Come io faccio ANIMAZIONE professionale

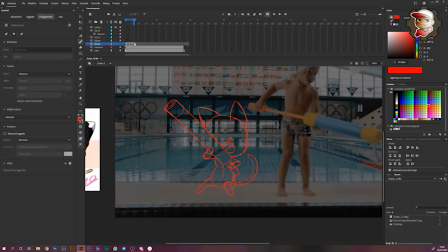(16:22)
Quindi quando sono arrivato al massimo qui, immaginiamo che adesso lo copio per facilità della vita, che avendo premuto adesso lo storco così per farvi capire quali sono i residui di movimento e lo faccio ripartire. Vedete che finisce, no? Cioè c'è un residuo di movimento, sì, ho schiacciato però continuo un attimino a muovermi come
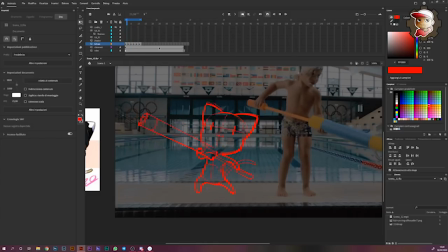(16:44)
non so come spiegarlo bene in italiano, è un movimento residuale finale che adesso però voglio fare e disegnato, non copiato e incollato, anche se funziona così potrei comunque sia modificare quest'ultimi, no, forse è meglio rifarli proprio.
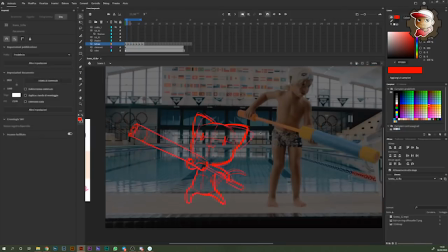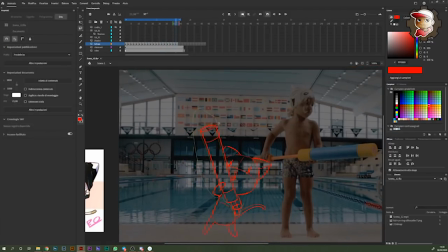Bene signori, una volta finita l'animazione con lo schizzo e si è pienamente soddisfatti del risultato, vediamolo. Quindi parte uno schizzo, poi l'altro va tipo su, che mi sembrava relativamente funny.
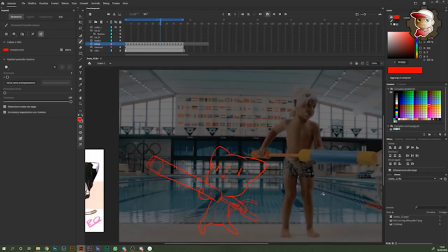(17:24)
Poi mi piace che si interseca comunque sia con la figura del bambino, come in questo caso, in modo che renda più realistico il tutto quando andrò a mettere il gattino leggermente dietro questo attrezzo, poi in post. Fatto sta che una volta finito appunto questo schizzo, questo ovviamente va bloccato, ci interessa più.
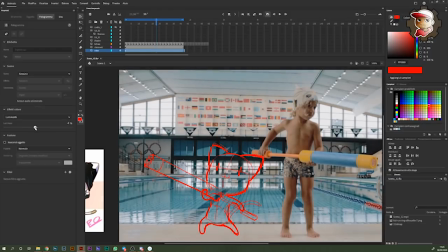(17:44)
Il video penso che può tornare a una luminosità normale.
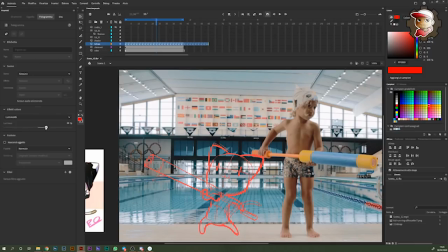(17:49)
Lo schizzo invece lo possiamo chiarire, metto su moltiplica, sì, perfetto, così almeno diventa quasi trasparente, io posso disegnarci sopra.
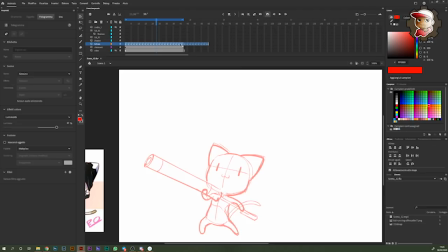(17:59)
Fatto questo passaggio io addirittura il video lo posso anche spegnere per facilitarmi adesso il colore, l'inchiostrazione, eccetera. Quindi adesso io vado sul mio livello Cat 2, qui si chiama, potete chiamarlo come vi pare, insomma questo non è essenziale. Vado a crearmi gli stessi frame utilizzati per fare lo schizzo.
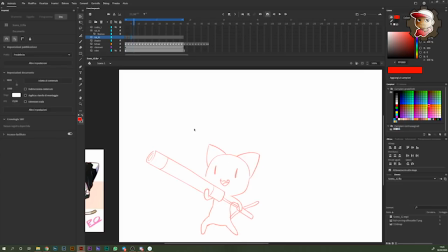E io adesso andrò a disegnare su questo livello, che ovviamente è sopra il mio schizzo.
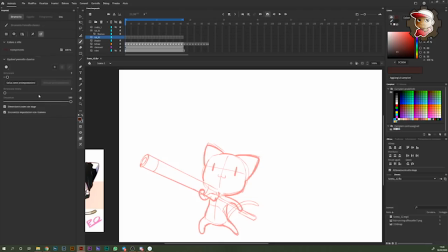(18:33)
Io ho i miei colori salvati, anche per la line art, perché il tratto mi piace tenerlo estremamente sottile nei casi di questo tipo, questa tipologia di animazione insieme al video, anche perché si ispira molto ai video dei Gorillaz,
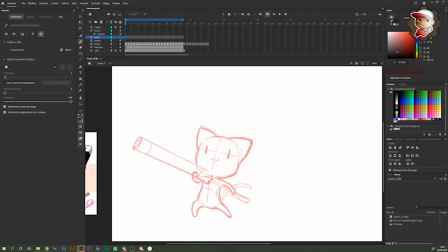(18:47)
per capirci, in cui non hanno un tratto così spesso. Poi dipende dal video di cui parliamo, perché cambiano.
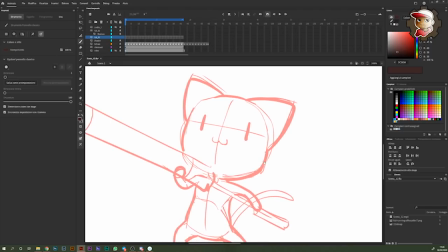(18:55)
Ma detto questo, io vado semplicemente a fare la mia simpatica line art.
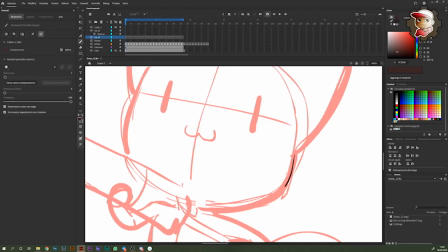(19:00)
Io ve lo faccio vedere soltanto di un gattino, ok?
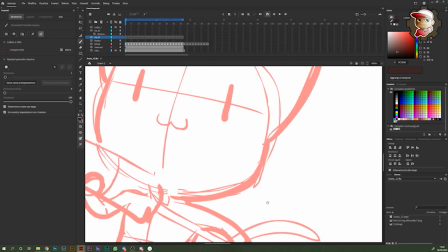(19:03)
Ne faccio uno insieme a voi, poi il resto magari lo velocizzo per facilitarci un pochino la vita,
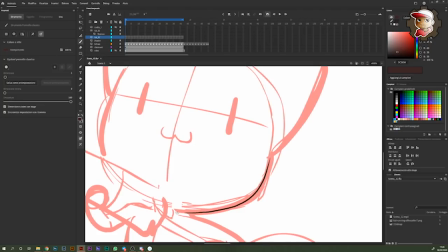(19:10)
per facilitarla anche a me, in modo da poter sentire un po' di musica o qualcosa del genere. Non sia mai che sia buona la prima.
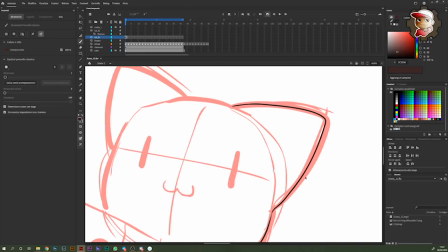(19:17)
Guardate che linea storta questa cosa, io non lo posso vedere, quindi va rifatta.
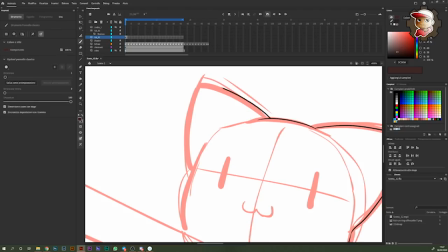(19:21)
È molto importante ai fini del colore che non ci siano spazi vuoti, che non si tocchino tra una linea e l'altra.
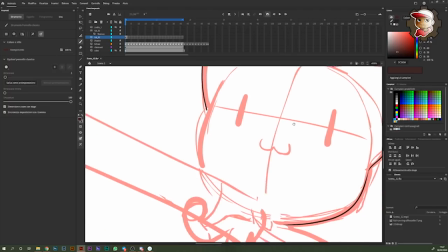(19:29)
Devo stare molto attento alle intersezioni qui, perché il colore in Animate funziona in un modo
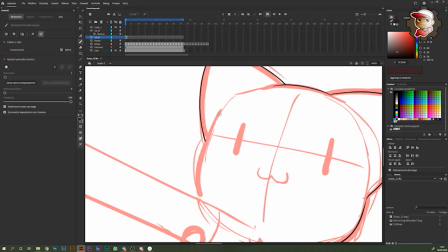(19:35)
molto fico, perché io sto disegnando in vettoriale, quindi sono tratti vettori.
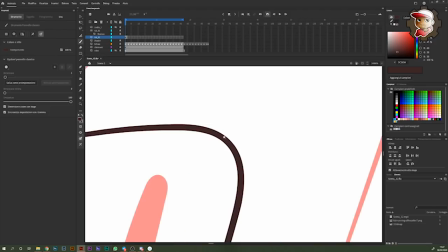(19:40)
Infatti io questa cosa qua, anche se la zoom al massimo, non la vedrò mai spixellare, proprio perché è un vettore.
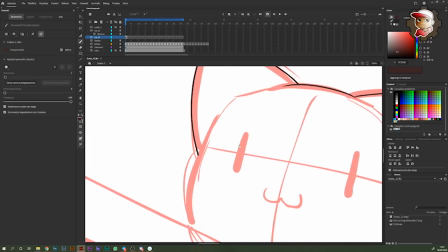(19:47)
La cosa è molto comoda in fattore animazione e rende il tutto molto più leggero.
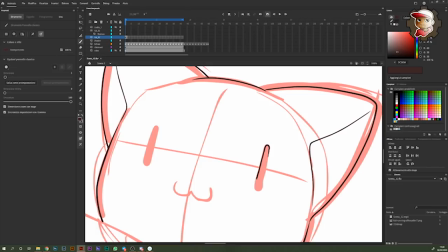(19:52)
L'occhio di solito faccio solo il contorno e poi lo riempo,
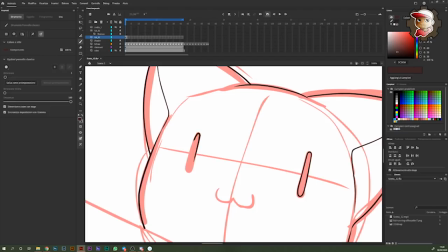(19:55)
e già qui vi posso dare una leggera anticipazione su come funziona il colore su Animatrix, che è la magia che velocizza appunto il lavoro. Quando io prendo il secchiello, colora in automatico tutto ciò che è chiuso, tac, in modo preciso.
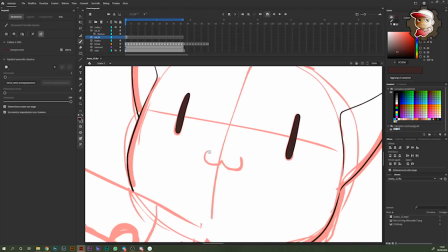(20:09)
E questo ovviamente accelererà di molto il processo di colorazione, come potete immaginare.